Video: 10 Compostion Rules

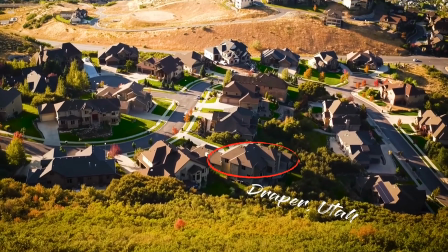8:12 People are so far away from their subject that the audience doesn't know where to look.
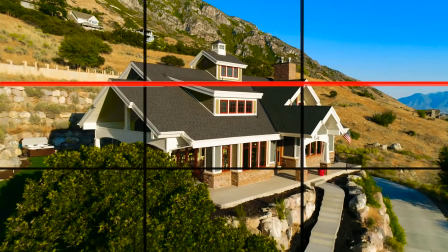8:16 You can start by either framing the horizon on either the top or bottom third, which will immediately tell your audience if they should be looking at the sky or the ground.
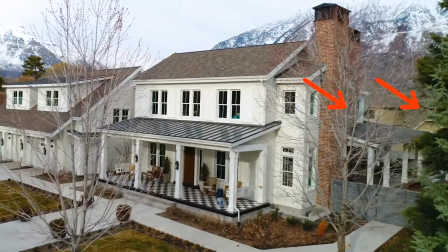8:22 Then if you can find foreground like trees, thus helping guide your audience to the main subject.
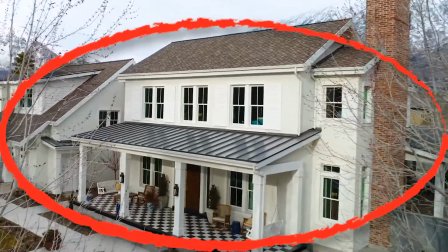8:27 And of course, make sure to get as close to your subject as possible, filling the whole frame and omitting things from your frame that distract from the subject.
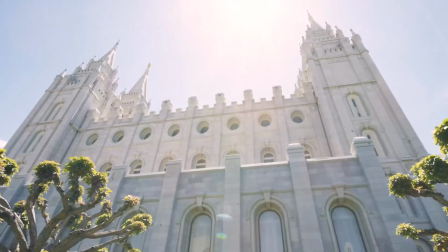8:34 Again, there's obviously times when you want wide shots to show off all your surrounding subjects, but again,
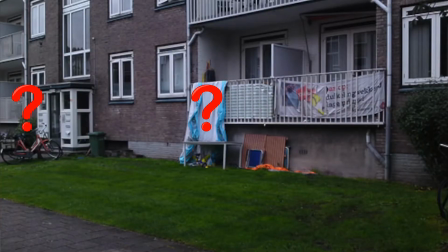8:38 be purposeful with what you choose to keep in your frame and what you choose to omit to make it easy for the viewer to identify what the dominant subject is.
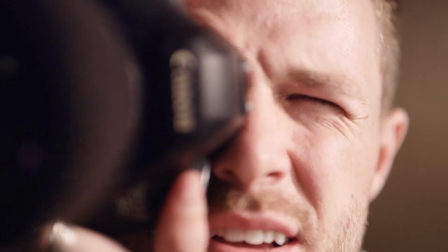8:46 And moving on to our last tip, number 10, is focus. If you follow all of these rules of composition, but your image is not in focus, then it's probably not going to be usable.
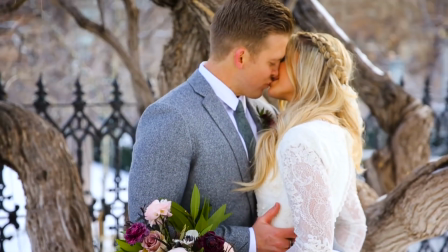8:55 For example, here's a shot I took of this couple at a wedding, and when I got back in the editing room, I realized that they're not in focus.
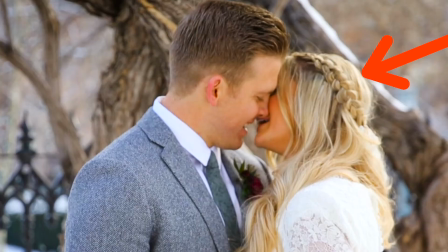9:01 His shoulder was in focus, but their faces are not. So I had to cut this out of the edit and find a different shot where their faces were in focus.
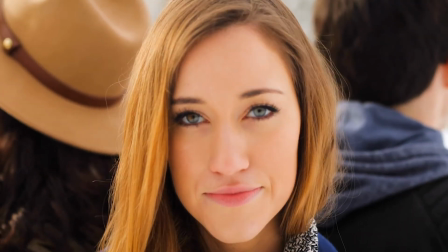9:07 Another good example of focus was this music video I shot of the Gardner sisters. I did a close-up of one of them singing with an aperture at 1.4 using manual focus, and somewhere within their performance, she moved positions and came out of focus, and so for the rest of the take,
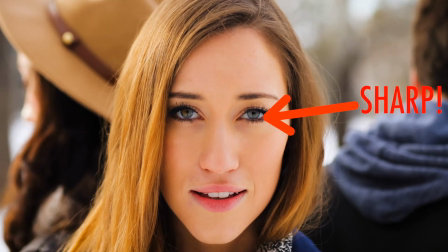9:21 she was out of focus, so that shot was unusable. So I had her do another take, told her not to move this time so that I could get her eyes in focus, and that made all the difference.
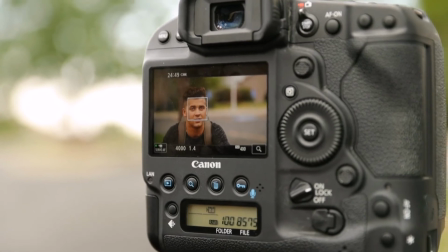9:29 And this is why I love using in-video autofocus like Canon's dual pixel,
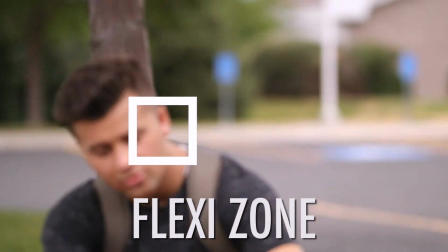9:33 is because it ensures that all of your shots will be perfectly in focus and allow you to use a lot more of your takes because you're not having to throw some some of them out because they're slightly out of focus.
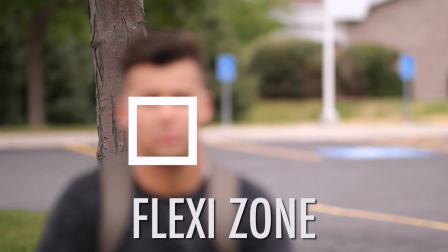9:42 So I highly recommend getting a camera that has good autofocus like newer Canon or Sony cameras.
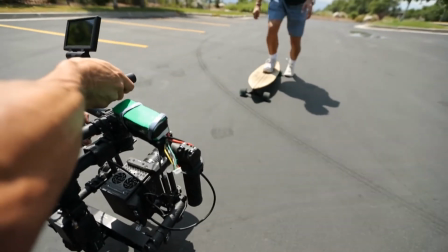9:47 And if you're using a camera like a Red that doesn't have autofocus, you'll have to make sure and pay close attention to every shot to make sure it's in focus.
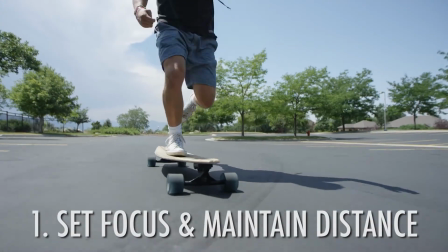9:53 And we have a full video in this section giving you all my tips for keeping focus with and without autofocus.
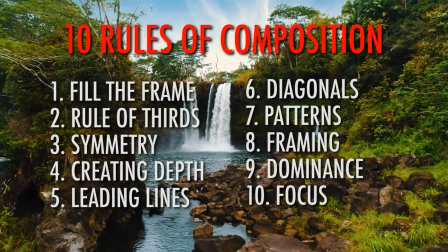9:59 But there you have it, guys. Those are my top 10 rules for composition. These aren't the only elements that make up a cinematic image, but 10 of the most important to be aware of.
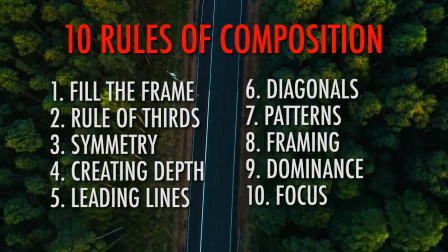10:06 Again, there are other equally important elements to great composition, but they have their own videos like lighting, camera angles, focal length. So make sure to continue watching throughout the rest of this section to learn the rest of the elements to creating cinematic images. But that's it for my top 10 rules. If you guys have any further questions, please let me know.